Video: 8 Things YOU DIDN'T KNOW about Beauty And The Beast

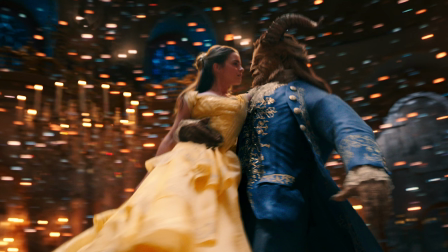0:00 If you've watched my review of Disney's new live-action Beauty and the Beast movie, you'll know how much I enjoyed it.
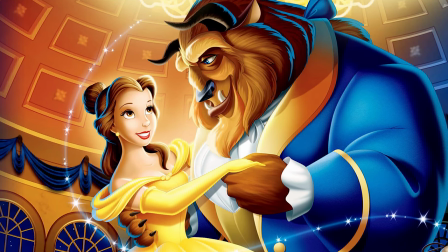0:06 But now I want to see how much of a superfan you are of the original animated movie, which, by the way, was the first animated feature ever to be nominated for a Best Picture Oscar.
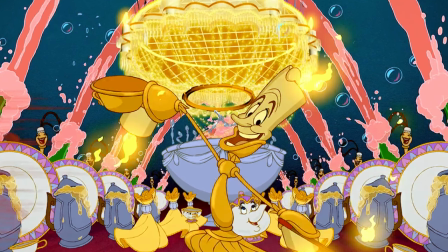0:14 Yippee-ki-yay, movie lovers, it's Jan here and in this video I'm going to be revealing a wealth of fascinating facts about Disney's classic animation Beauty and the Beast.
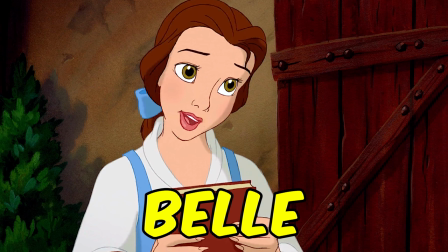0:22 So be my guest and put your Disney knowledge to the test. When it came to creating the book-loving Belle, the filmmakers took their cues from the golden age of Hollywood.
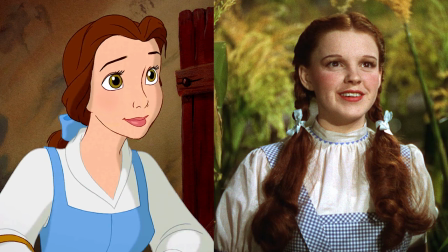0:31 For example, Belle's blue and white outfit channels actress Judy Garland's look in The Wizard of Oz,
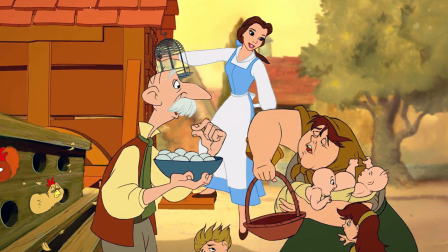0:36 as well as emphasising visually just how different Belle is from the people in her town as she's the only character who wears blue in the opening sequence.
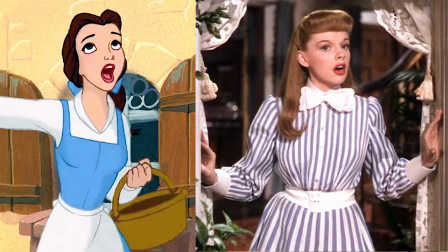0:44 But Belle's costume isn't the only thing that links her to Judy Garland.
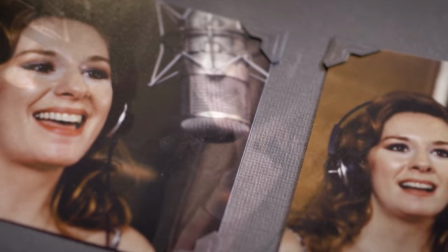0:48 In fact, one of the reasons that Paige O'Hara was selected to bring Belle to life was that her voice and manner were reminiscent of the quality and warmth of Garland's voice.
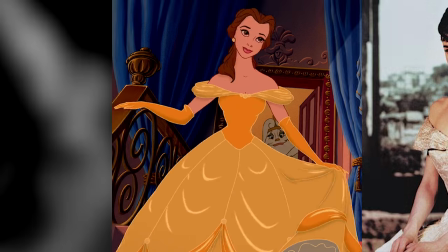0:56 Other Hollywood icons also left their mark on the character of Belle. For example, screenwriter Linda Wolverton took cues from actress Katharine Hepburn,
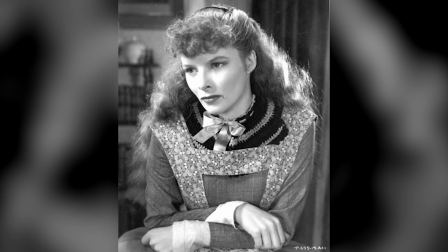1:05 especially her performance as a spirited and literature-loving Joe March in the 1930s film Little Woman.
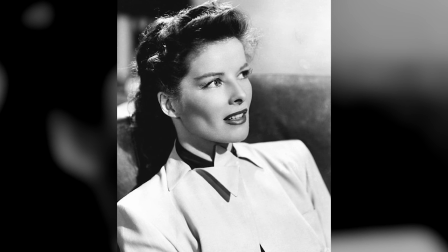1:11 And that was just the beginning of screen legend Hepburn's influence on the animated classic.
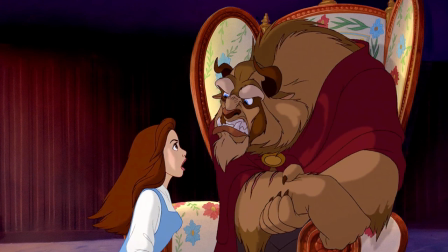1:16 Indeed, Belle's interaction with the Beast, for instance when she tends his wounds,
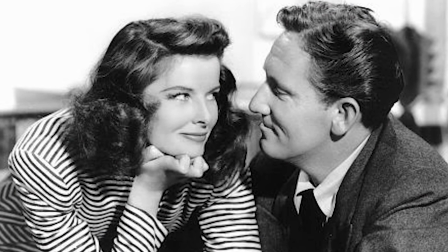1:20 was partly inspired by the on-screen verbal sparring between Hepburn and Spencer Tracy in the many movies they made together.
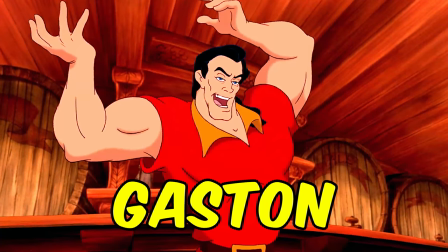1:26 As we all know from his boastful song, no one does anything quite like Gaston.
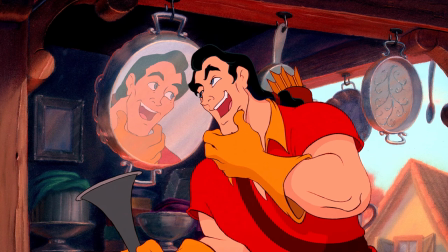1:31 Yet despite Gaston's insistence on his uniqueness, the filmmakers did actually draw inspiration from a number of places when they created his character.
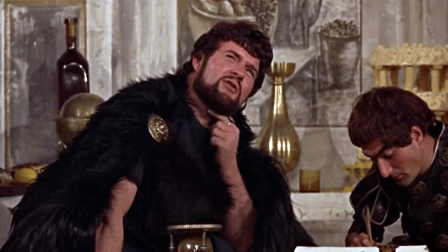1:39 First of all, they channelled the pompous Roman soldier, Miles Gloriosus, from Stephen Sondheim's musical A Funny Thing Happened on the Way to the Forum,
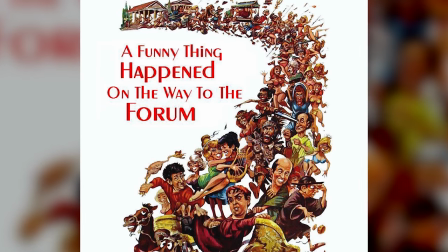1:46 which was made into a film in 1966 and was a particular favourite of Beauty and the Beast producer Don Hahn and lyricist Howard Ashman.
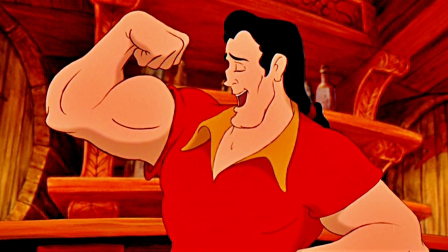1:53 And, when she was writing the big-headed Gaston, screenwriter Linda Wolverton also had in mind some of her ex-boyfriends.
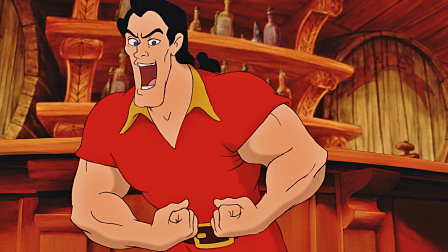2:00 Looks-wise, the animators modeled Gaston after good-looking soap opera stars and added a dash of Superman,
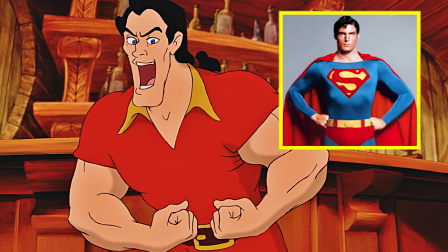2:06 as the idea was to make him incredibly handsome and basically the polar opposite of the Beast in both personality and appearance. Speaking of the Beast, animator Glen Keane, who designed that character, was banned from meeting actor Robbie Benson, who voiced the Beast, until after the movie was finished. which was very unusual because on other animated movies, Keane normally spent time with the actors during their recording sessions. However, Jeffrey Katzenberg, who was Disney's studio chief at the time,
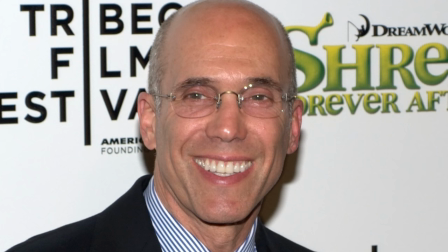2:32 specifically didn't want Keane to be influenced by Benson's looks, personality or mannerisms in how he animated the Beast.
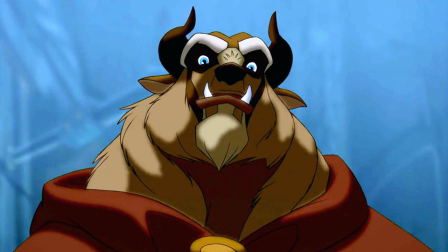2:38 As for the design of the Beast, that was based on a variety of animals that Keane observed and sketched at London Zoo in Regent's Park,
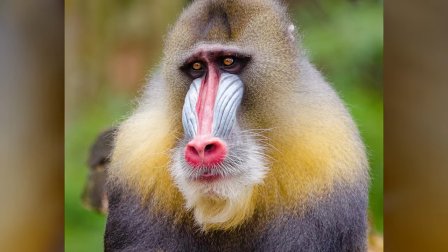2:44 including wolves, gorillas and mandrills whose eyes he felt were very human and conveyed real intelligence.
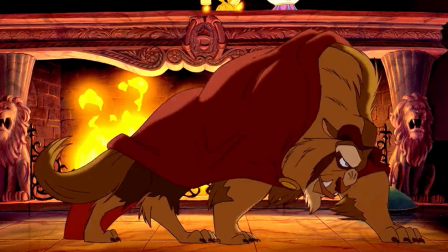2:50 Keane also bought a buffalo head from a taxidermist. And in the end, the features of the Beast combine a lion's mane, a buffalo's head,
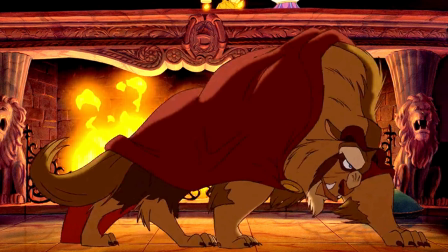2:57 a gorilla's brow, human eyes, a cow's ears, a bear's body, and a wolf's tail and legs. When making animated movies, more often than not, actors record their roles separately. But for Beauty and the Beast, Paige O'Hara persuaded Disney's powers that be to let her and Robbie Benson record Belle and Beast's lines together,
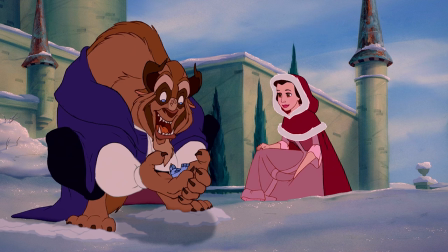3:14 which they found really helped them get the dynamic right between their characters as it developed over the course of the story. By the way, Benson prepared for his Beauty and the Beast recording sessions by doing the kind of vocal warm-ups he used to get ready when he performed in Broadway shows.
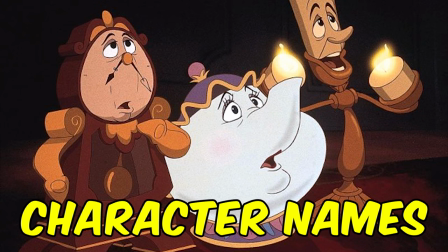3:29 It's almost hard to imagine now that we know the movie so well, but several of the film's characters started out with different names.
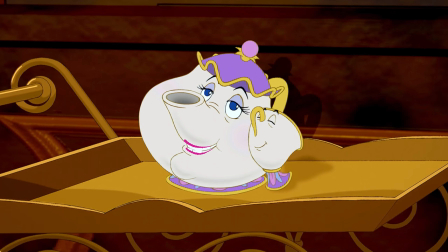3:36 In earlier versions of the story, Mrs Potts was actually called Mrs Chamomile.
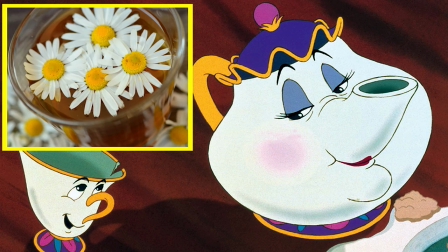3:40 The filmmakers originally named her Chamomile after the soothing herbal tea, but decided to change it when it occurred to them it may be difficult to pronounce, especially for young children.
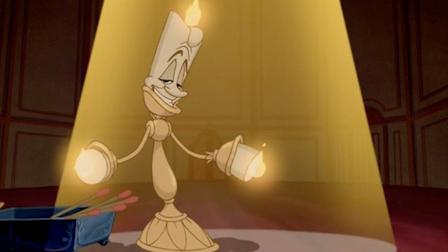3:49 As for Jerry Orbach's character Lumiere, he was initially going to be named Chandal, short for the word Chandelier. But again, the filmmakers thought the name would be too tough to say, so instead they went with the name we know today, which was inspired by early cinema pioneers the Lumiere Brothers.
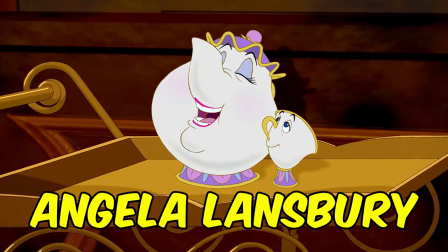4:04 Mrs Potts may sound wonderfully soothing singing about the tale as old as time in the movie's title track.